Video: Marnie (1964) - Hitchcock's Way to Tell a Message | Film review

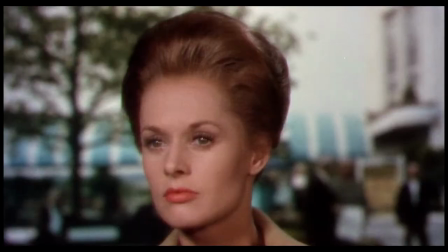Earlier I said that one of the most important things in the film's history is Marnie's trauma. Actually I think it's the pillar of the film.
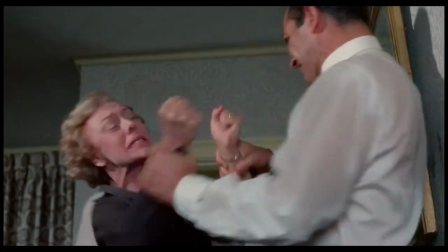Every moment Hitchcock shows you the film is related to her trauma in one way or another.
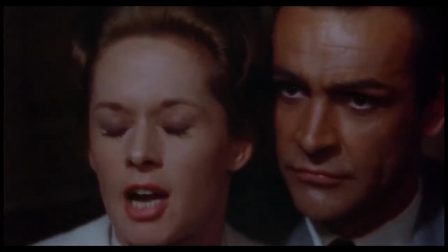Using small hints and the use of the special effects, Hitchcock is giving you as a viewer an idea of what might be wrong with Marnie.
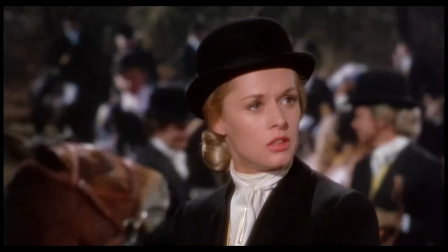Spreading all those hints across the movie, Hitchcock is keeping the viewer in constant attention. Of course, he gives an idea that it might be related with her mother from the beginning,
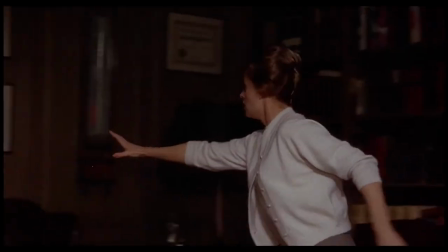but using those quick cuts in which he shows you a red screen or the moments when Marnie is getting scared
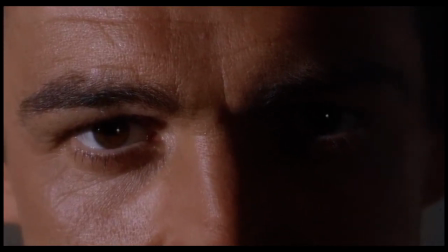from lightning or the moment when Marnie fuses over and enters in a trance state every time
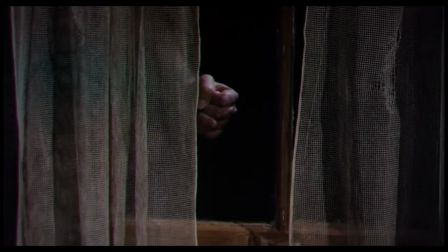there might be an intimacy with a man, and all those moments are like pieces of a puzzle that initially do not make any sense.
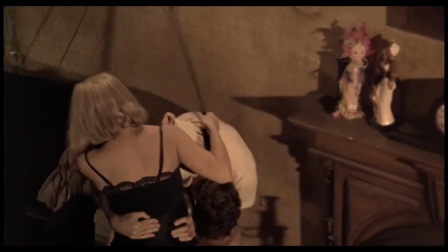And specific to Hitchcock, the mystery is revealed in the end.
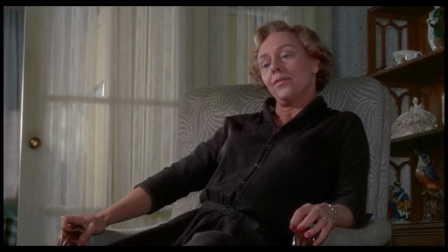Personally, I think it was a little bit exaggerated that Rutland somehow realized everything and tried to make Marnie regress in age in order to realize her trauma and problems,
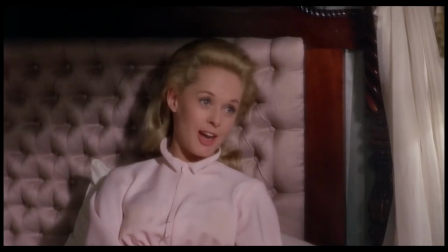but I think it's understandable given the fact that Rutland tried to help Marnie and to the fact that he tried to understand her and
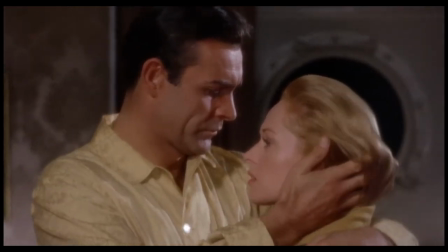understand her behavior almost from the beginning of their relationship.
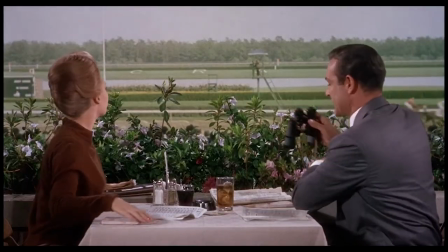It is quite easy to understand this film if you have previously seen another film made by Alfred Hitchcock.
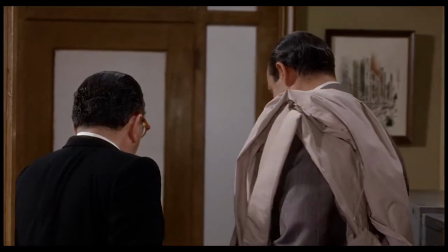There are some patterns that Hitchcock uses regarding its storytelling or the characters.
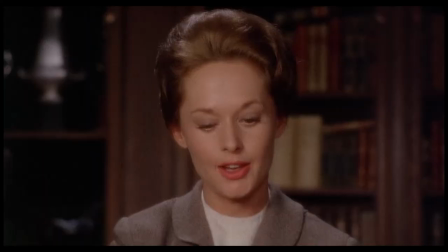In the case of Marnie, Hitchcock is using the pattern of a female blonde character and the theme of a character with mother issues.
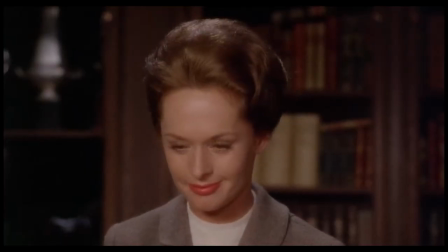Those two themes were used previously by Hitchcock in its movies and somehow those themes are presented in the beginning of the film.
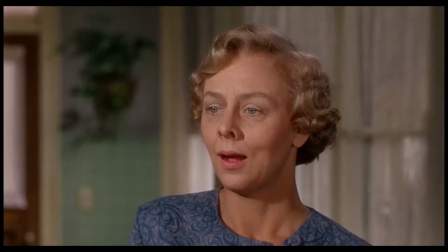And if you know how Hitchcock worked it could be considered that those themes are, let's not say it's a spoiler, but it can be considered as a hint to what might happen into the movie.
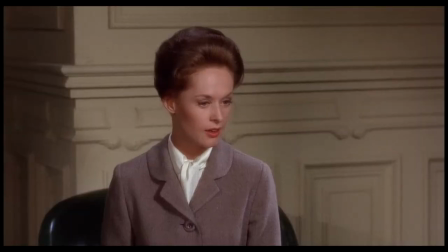And with the use of the special effects and interesting editing skills, Hitchcock presents a simple film with a simple story in a masterpiece.
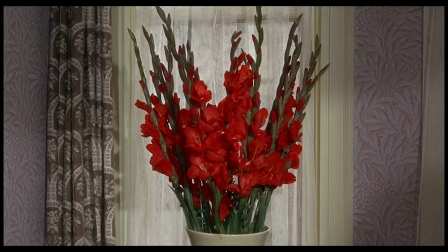The way he uses the special effects in order to present ideas to the viewer and the way he edited the film in order to
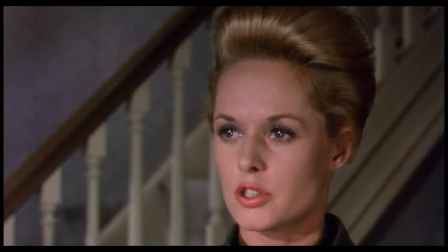create suspense and unsettling feelings makes you realize why Hitchcock was known as the master of suspense.
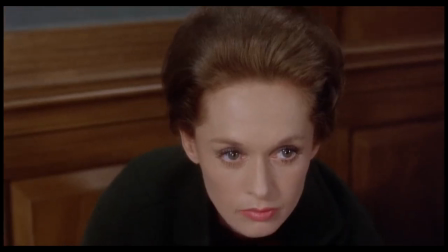Also, there are some moments in the film when you hear nothing. You can only see the action of the scene.
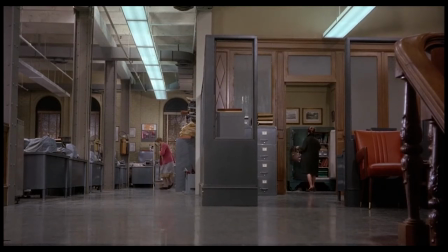According to the story, the moment is used like that because of a character who is deaf. But if you think it as a creator, the moment is so brilliant.
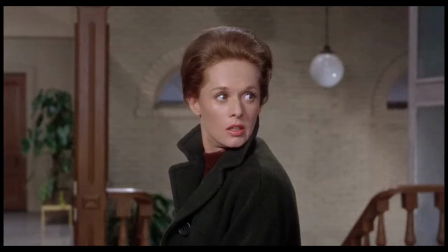It makes your heart rate go up, the suspense is incredible, it makes you think that she will get caught right there.
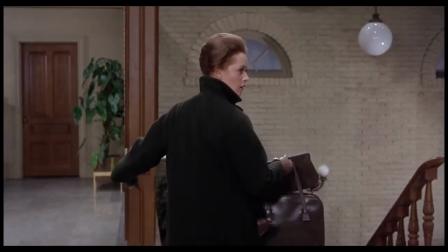Hitchcock knows how to play with those things and he presents them every time he's got a chance.
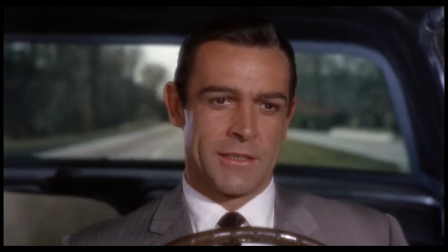Come to think of it, even though the cinematic style is classic and specific to a time when a film was made as artistic as possible and simple at the same time.
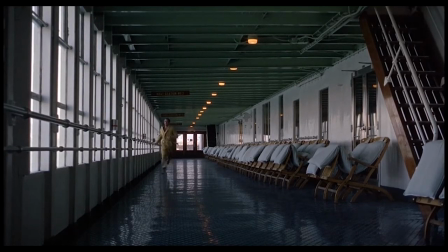I start to think about the film in its entire essence. What makes Marnie to stand as a good film?
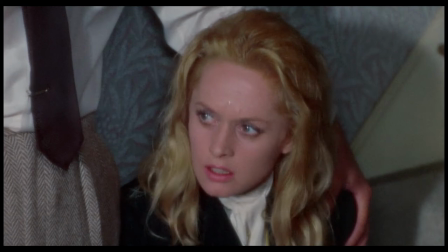Is it the story? Are the moments of the suspense? Are the moments it made Hitchcock messes up with the viewer's head?
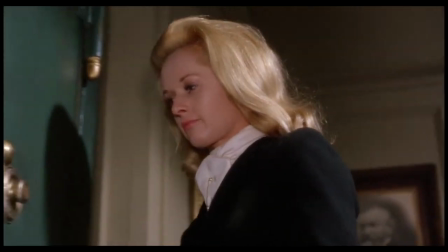I think there are all of the above. Let's face it, the story is as simple as possible. A story about a woman with a dark past forced by a man into a marriage for some reasons.
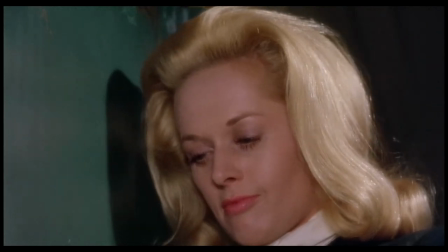But somehow the film stands on its own and gives you more. The main idea of the film is later set as side element.
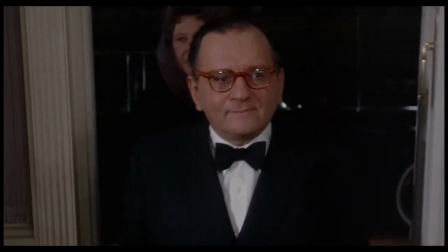After a while, you as a viewer start to feel empathy towards the characters, towards the situation,
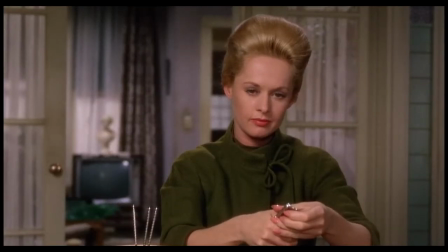and into the subconscious you receive the message of the film, you realize what is wrong and what is good in both sides of the situation.
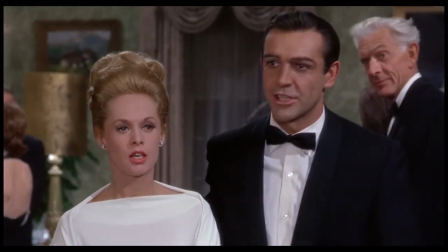I think that in his genius, Hitchcock presents to you a story with a powerful impact, making you realize its meaning and purpose without showing the message into your eyes every second.
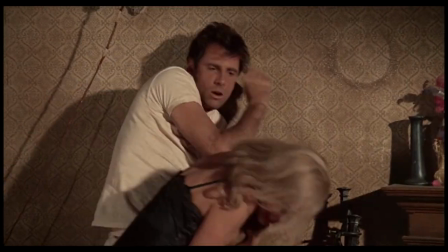He raises the alarm, he tells you what's wrong at the right time, but he does not do that in an extreme way.
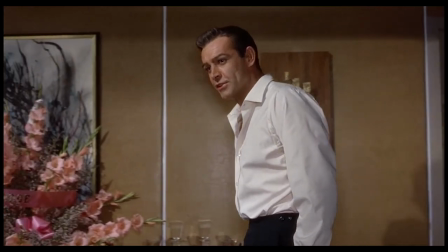Probably it is the time the film was made or probably it was Hitchcock's artistic choice and method, but it was a good idea to present a meaning in this style.
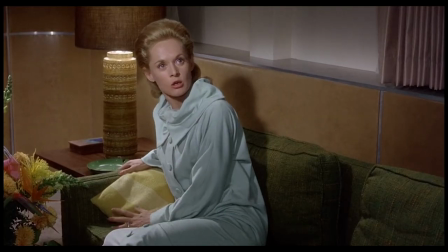It is more subtle and easier to understand it that way.
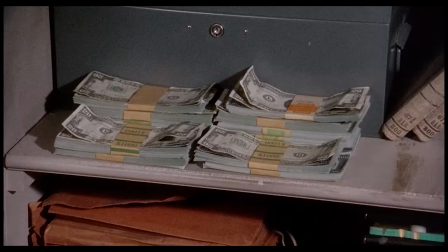When I started to watch Marnie I knew there were a lot of ideas, messages and methods that made the film what it is.
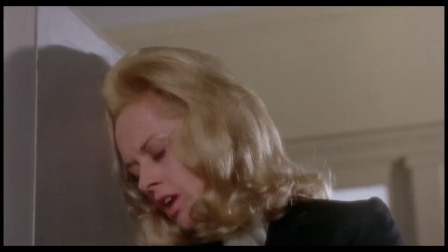I knew it would be interesting and complicated on one side and so easy to understand on the other side.
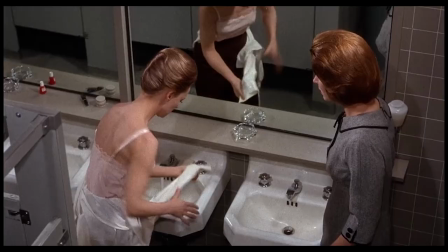There are so many messages that can be understood by anyone in any they want.
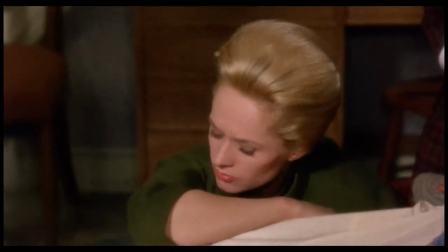The abuse in a relationship, the childhood trauma that changes a person, the love triangle idea, it's all there.